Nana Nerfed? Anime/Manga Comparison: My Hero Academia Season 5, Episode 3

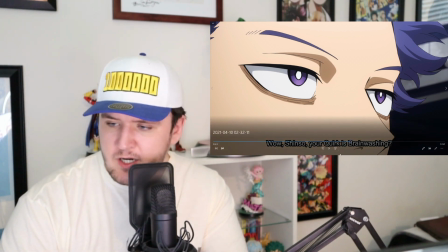1312s
okay um all right continuing on the
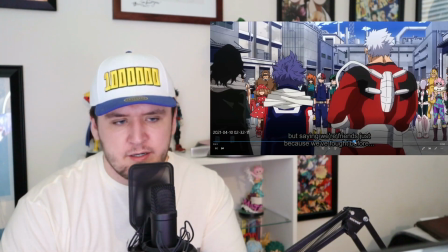1319s
flashback that was also in the manga um let's go
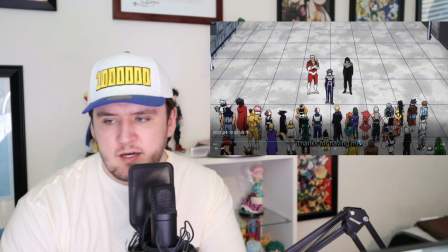1328s
a little bit further all this is the same uh there's a shot in here i think of deku
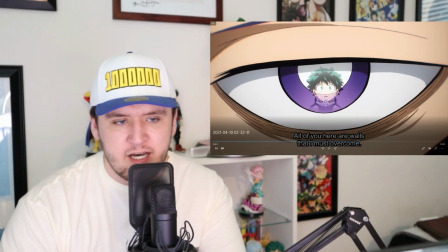1333s
appearing and yep right there in the reflection of his eyes that is a great shot it's much smaller in the manga but like i just think that made for a great shot like this is literally a very
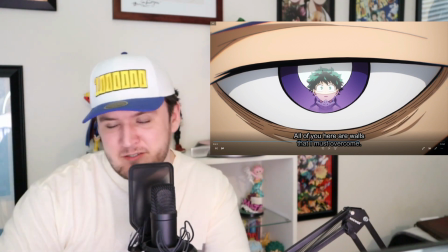1344s
tiny panel in the manga but they just full-on like recreated it here which is great
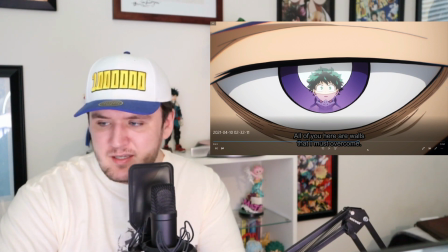1348s
um and uh yeah continuing
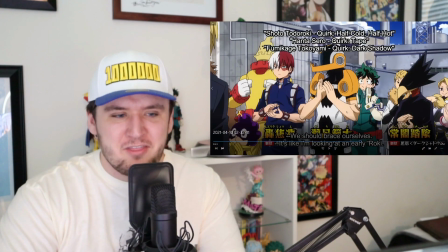1353s
on oh yeah this this round of applause uh i thought this was
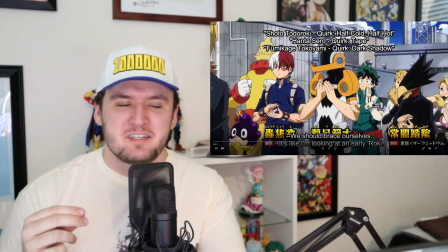1359s
random i thought i could i was like when i was watching this i was like this is for sure gotta be just just
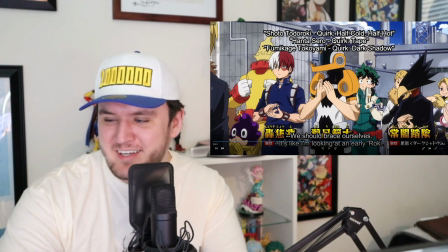1363s
in the anime right but no they actually all clap uh in the manga as well so that's pretty cool uh now we're approaching the one scene the one panel that
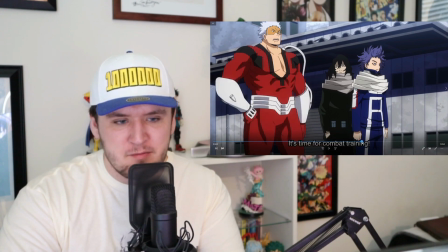1375s
was uh cut from the manga and didn't appear in the anime so
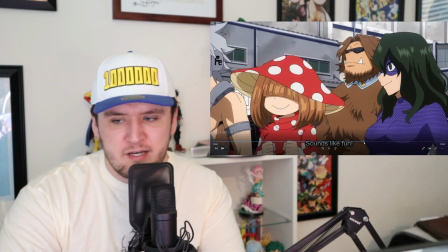1381s
happens right after this shot of uh tetsuna and the mushroom girl and
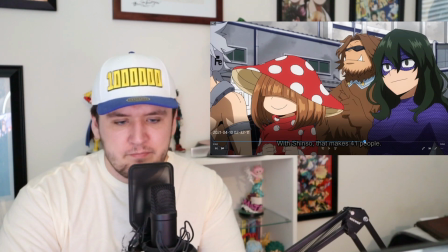1386s
beast man and stuff talking um let's see if i can go to the next scene okay
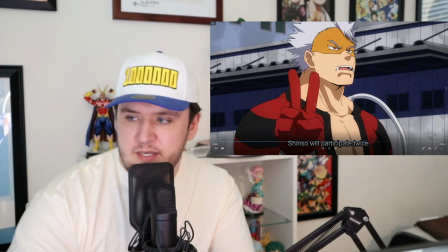1392s
so yeah okay so it should be between this scene and the
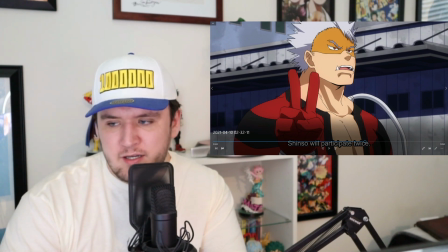1398s
one you just saw so it's a very quick shot i'll go ahead and show this uh it's a
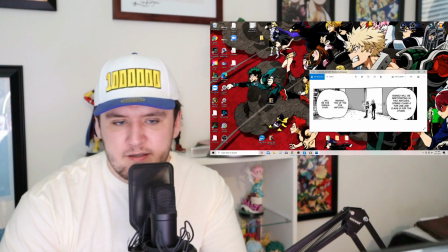1403s
very quick shot of uh um all night and midnight uh walking through the gates to the facility um that's literally
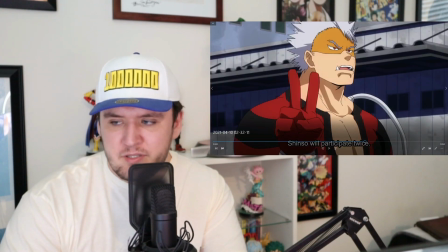1413s
all it is um but the dialogue you see in that scene is kept in
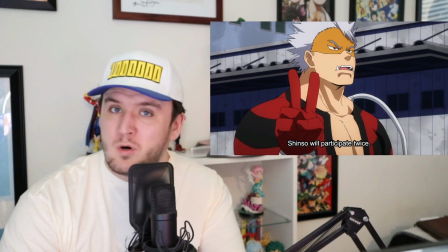1418s
the anime so there you go that was the one scene from the manga this uh this
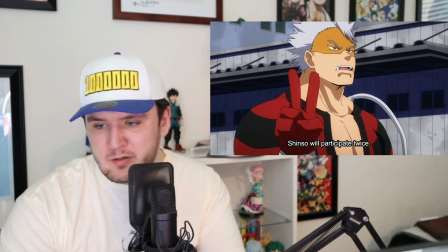1423s
episode that was cut and it's not even that important it's not even a big deal okay
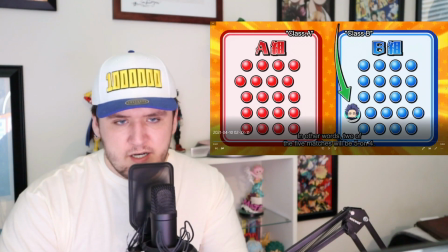1428s
so do you uh this scene right here uh this is anime original i don't think they actually show uh this
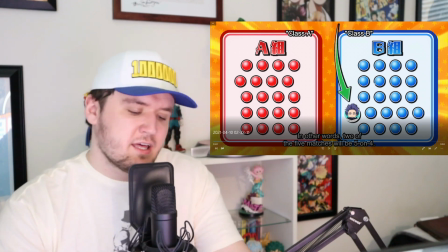1438s
kind of chart with the numbers this is i get i get why they did this um it's
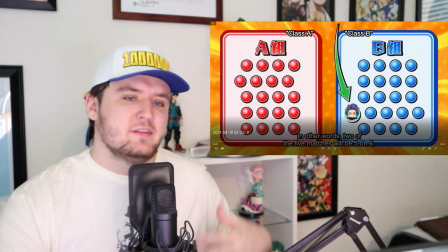1444s
a nice visual to kind of just show the logic behind shinzo joining
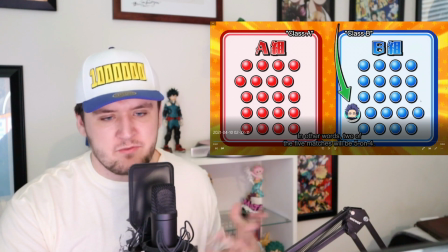1448s
in one fight for a one fight for b um yeah
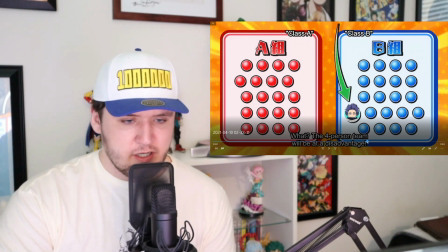1453s
continuing on let's
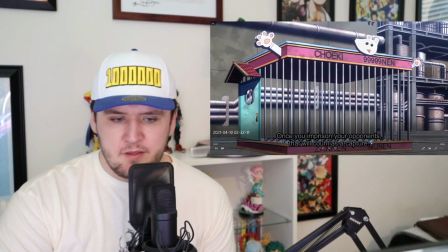1459s
see all right um i think this scene of ida freaking out is also anime original i don't know if i took that my notes
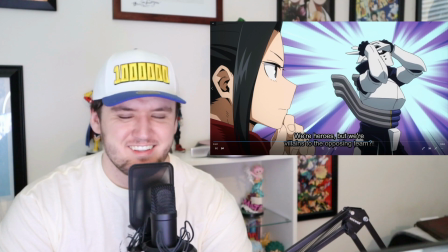1467s
it is it is anime oh no that's that's in there i don't know he thought i i thought i caught another one but nope it's in there too um
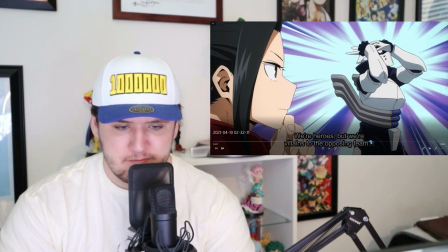1476s
all right continuing so interesting enough uh
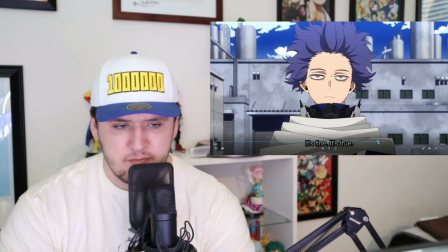1483s
we get uh let me advance a little bit when it's showing all the different matchups and stuff
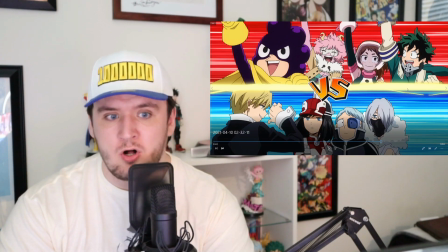1491s
um in the anime it's actually showing them all like individually uh like
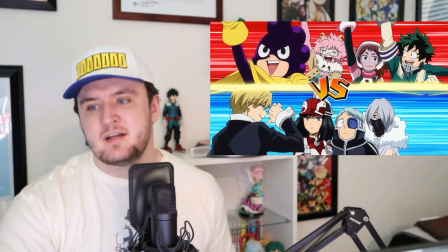1496s
this match this match up five and etc etc and the manga it's literally all of them
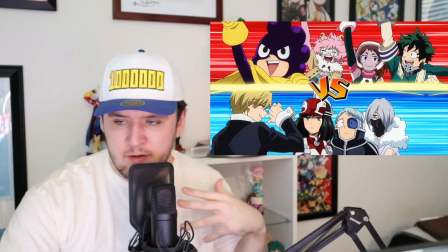1502s
like around one two three four five stacked on each other in one big group shot totally get why they did this in the anime
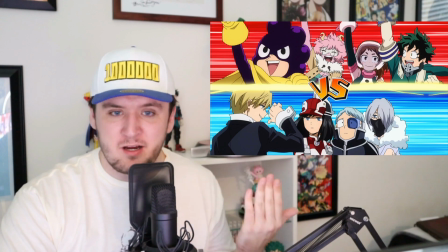1510s
makes sense to me why would you like that would that would be very difficult to draw the small with aces and stuff and like what's the point why not
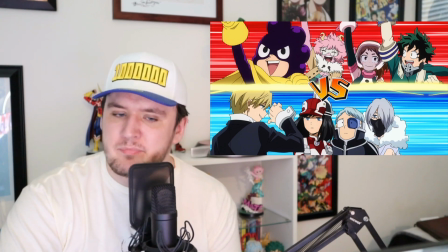1519s
just show them all one by one um and it just gives them more each group shot better time to shine which is great um so yeah continuing on